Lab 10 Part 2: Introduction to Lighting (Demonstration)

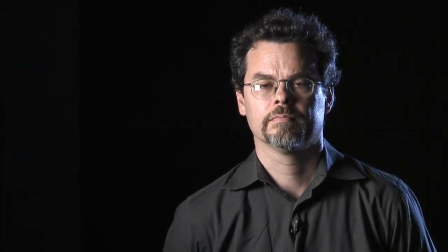(24:45)
So notice how here, grabbing some of the light from the key light,
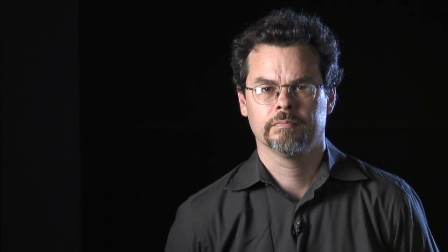(24:53)
I can actually use the silver side of the flex fill to fill in the shadows.
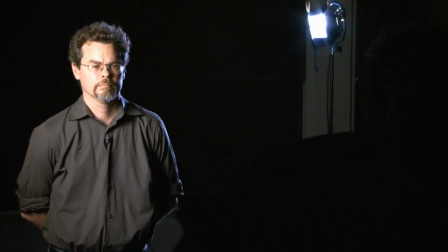(25:09)
Though sometimes in an interview setup it might be better to have a
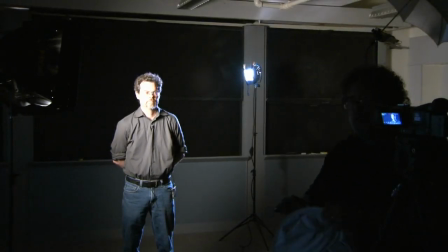(25:14)
light unit farther away from the subject than the flex fill.
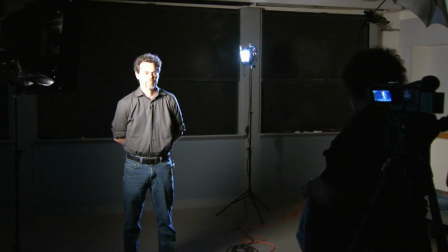(25:20)
But the flex fill is kind of handy, and it doesn't have to be plugged into the wall.
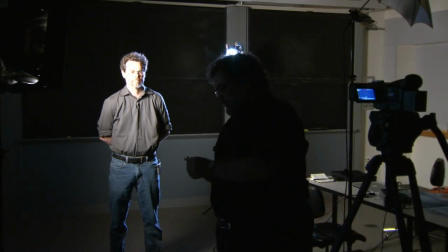(25:28)
All right, one last thing I want to show is a scrim puller.
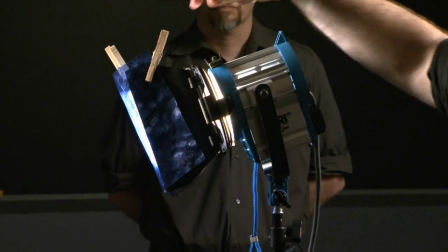(25:33)
So Fresnel instruments usually allow you to pop in scrims so that you can adjust the intensity of the light once it's in place.
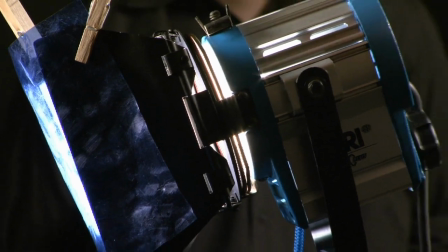(25:41)
Because the scrims are metal, they get really hot.
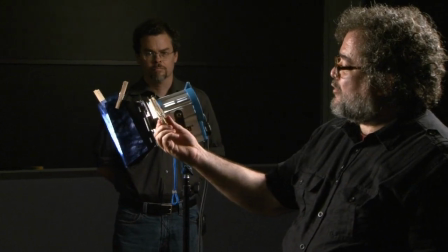(25:44)
So if you reassemble a pair of clothespins kind of with the clips backwards,
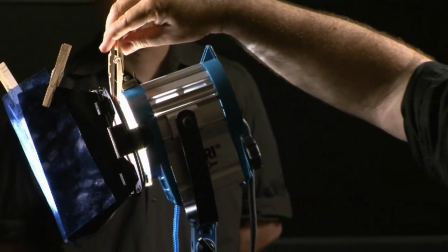(25:52)
you can actually create what's called a scrim puller and you want to use those for popping out the scrims because they can get really hot and you don't want to burn your fingers. So what we've done here is a pretty traditional straightforward three point lighting setup for an interview and I just wanted to make a couple of points about what other things to think about if this were in fact an interview.
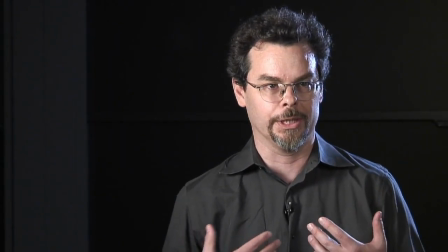(26:14)
So David has set me up here, I'm the interview subject, he's the interviewer presumably.
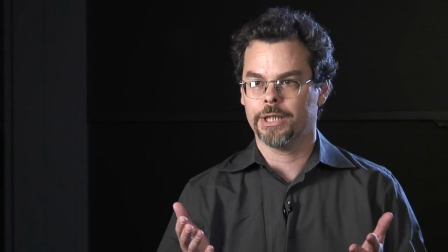(26:21)
In a traditional interview situation, I would be looking just off camera, either to the left or the right.
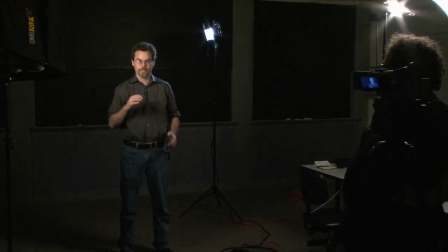(26:28)
And what we have set up here with the main on this side is essentially probably something that would favor me looking to the left of the camera.
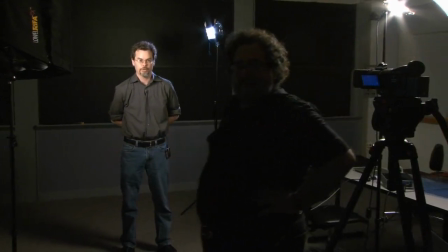(26:36)
So David, if you stand where the interviewer would be. Hey there.
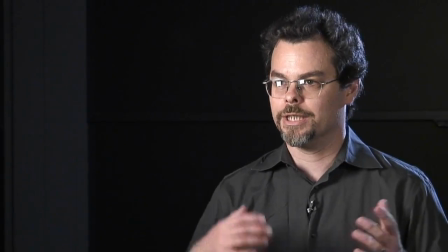(26:42)
and I'm talking to you here, you see that I'm just looking a little bit off camera.
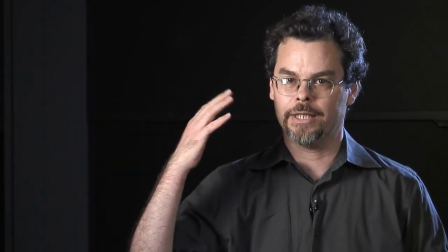(26:47)
Maybe I'm looking here. This is the side that is the main side of the lighting.
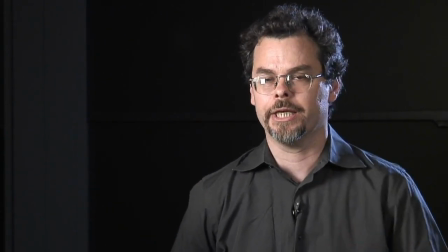(26:52)
It's more brightly lit. And then the other thing would be thinking about framing in relation to the lighting. I don't know what kind of frame you have there since I'm not the director, but you might want to think about whether this kind of lighting
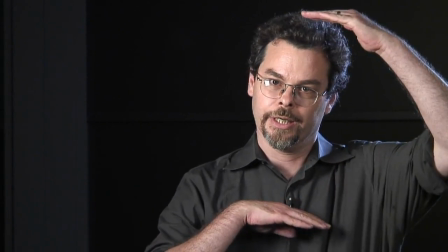(27:07)
and this kind of frame works well in in both a fairly close shot,
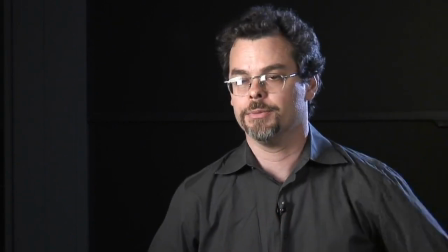(27:11)
depending on the style you're going for, and a wider shot. Because you may want to vary the frame size during the course of the interview.
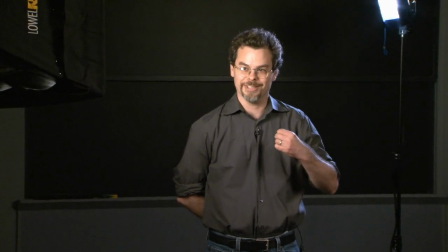(27:20)
When David asked me the very emotional question about my childhood, and this is the 60 minutes interview, you'll be much tighter.
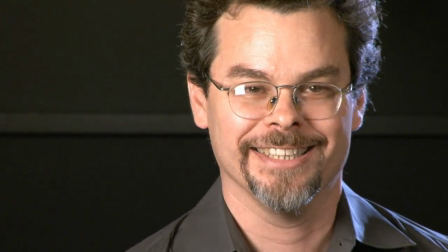(27:28)
You want to zoom in for that perfect little teardrop. Exactly. Yes, the teardrop quivering on just the edge of the eye.
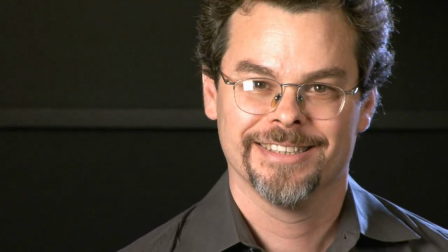(27:34)
Little did we know that there was a cut and a makeup person put that there with an eye dropper.
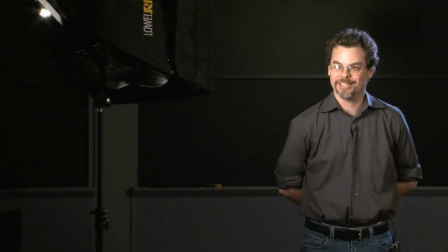(27:41)
Yes, when I was scared by a video camera at age four, and it changed the course of my life.
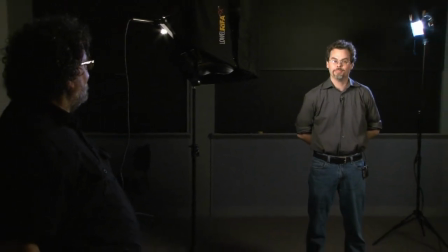(27:47)
But anyway,
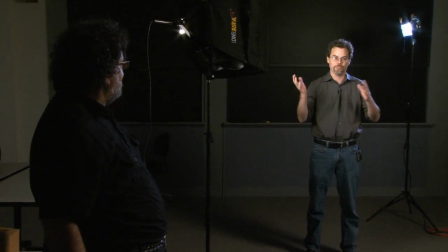(27:48)
I just wanted to point that out that this could be an actual live interview situation and there would be things that we would be thinking about both in terms of framing and position of the subject and the lighting impacts that.
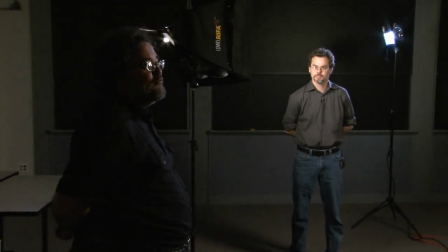(28:02)
Another thing I'd like to add to that is I typically do not do all of this setup up with the interview subject standing in.
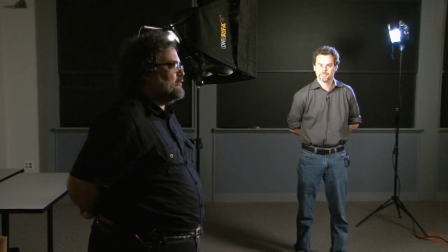(28:11)
Yes. So typically, I work in a two-person team.
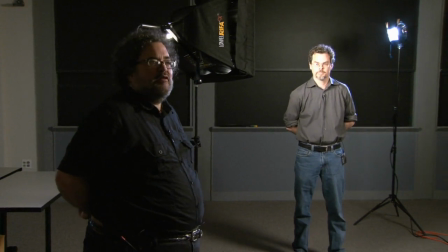(28:15)
And the person doing the interview will hang out with the interview subject and kind of chat with
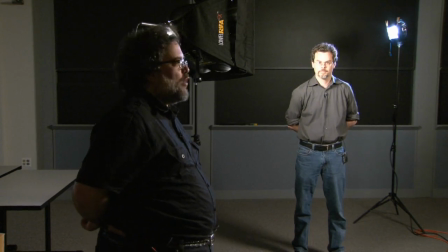(28:20)
them and kind of warm things up and do that away from all the technical setup. And I will do the technical setup and then only do the very last
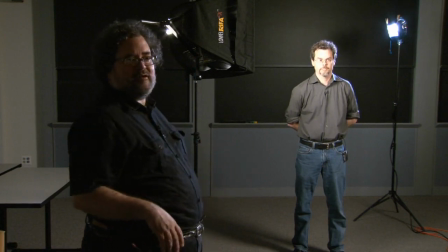(28:31)
minute tweaking and adjustments with the subject sitting under the lights. because it could take, you know, 30 minutes to set everything up really carefully, sound, lighting, etc. And, you know, you don't want to put people through that. Yeah, I mean, we have a separate class on interview techniques and things to think about when doing an interview. But the comfort and relaxed state of your subject is obviously really, really crucial.